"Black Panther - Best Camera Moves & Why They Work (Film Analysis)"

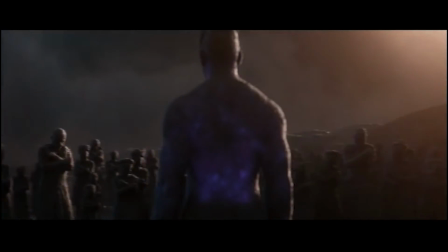[0:00]
Welcome back. Today we're going to be discussing Black Panther, just in time for Black Panther Wakanda Forever.
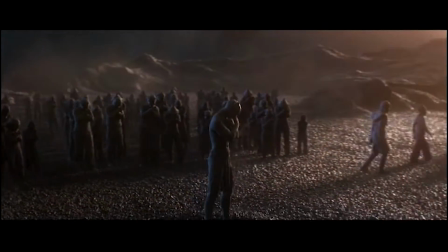[0:06]
We're going to be breaking down the first few shots of the film. And just a hint, they are camera moves.
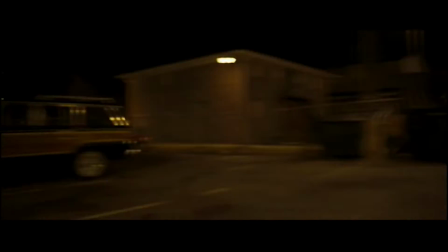[0:12]
How they add meaning and feeling to the shots, and how they really start to underpin the rest of the story.
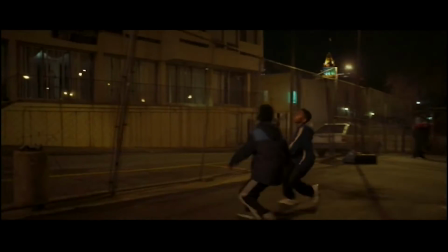[0:18]
And how the director has created these shots, giving you a sneak peek into how the directors think,
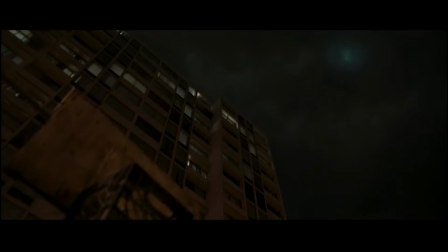[0:24]
so you too can think like a director, or just appreciate how movies are made. So the movie starts with this CGI scene where we overhear the voice of a boy and his father talking about the history of Wakanda and how it came upon this great power and how the Black Panther became the Black Panther.
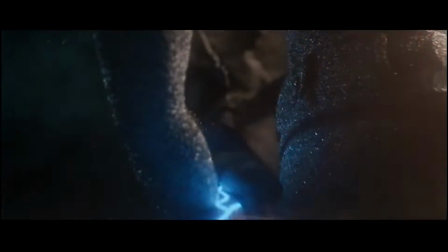[0:43]
That scene is an intricate camera movement scene that we're not going to be really focusing on.
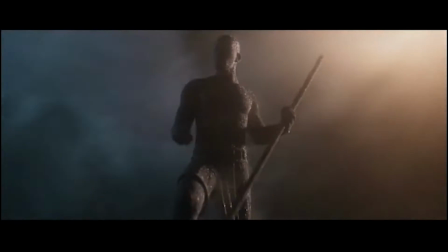[0:49]
It's really spectacle heavy, and it really makes everything look really cool.
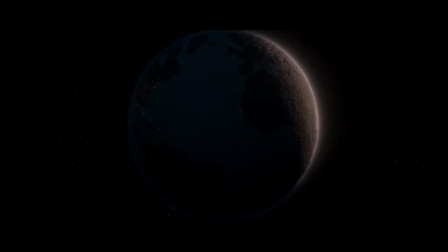[0:54]
The Black Panther's cool, this country's really cool. So it cuts to over text,
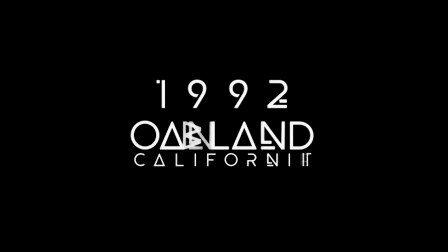[1:01]
and it's first in an African language, and then it rolls into, it says Oakland, 1992. So we've been told that it's where we're going to be and what time it is. And I think it's interesting, and I think it's important. They don't have this over the location of Oakland, 1992. They wanted it to be a clear thought. Oakland, 1992. What is Oakland, 1992? And then we cut to, and it's not just the place, it's what the place represents in this film. So by setting a clear distinction, making them discrete. And I also think it's really cool how what they've done is the music is there is this keyboard synthesizer that plays right as it trips the cut to Oakland. And what they cut to Oakland is this basketball hoop.
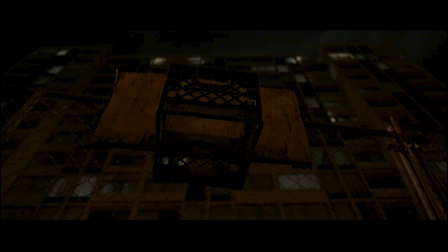[2:03]
It's a makeshift basketball hoop made after a milk crate. And what it screams is, it screams poverty. It screams a community down on its luck.
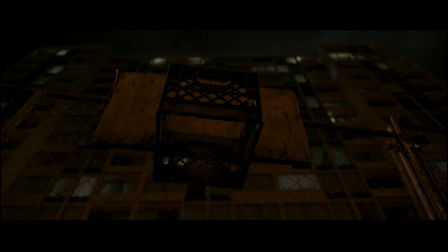[2:19]
And I think we spend a little bit of more time on it than you would expect, because we don't quite understand what it is at first. And the director wants to give you time to register what it is. Now, in other movies we've talked about, like in Poltergeist, for example, which I talked about last week.
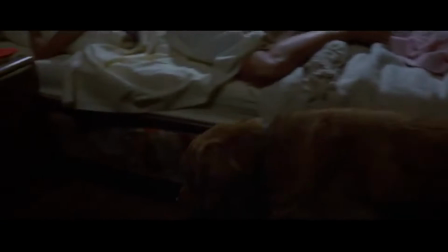[2:41]
In Poltergeist, the opening scene follows the dog as he goes and sees all the family.
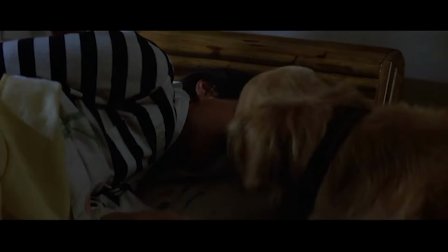[2:49]
And so that's how we meet the family as they're sleeping. And this time, the motivation for the camera movement is the basketball and the game.
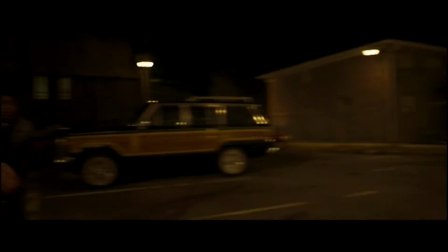[2:59]
It's just really the game, but we follow the basketball. And I wanted to spend a little bit of time talking about this because the director didn't feel so attached to the basketball that he had to follow it at every single moment. And the basketball is always being followed. Like, for example, at the very beginning, the basketball drops from the hoop, and we don't see the basketball for a moment until we come down and see where the basketball is. Then there's another moment when the kid is checking the ball to the other kid, and we don't see the basketball, and he's just waiting for the check back. That's also something we don't need to see. And I think it's a good choice because, well, in both those moments, we're still motivated and conscious of the basketball, and it's still on the top of our thoughts because it's what all these kids are focusing on. But it isn't in the camera. It isn't in the frame. And so it doesn't matter that it's not in the frame here. Unlike in Poltergeist, where the dog is always in the frame.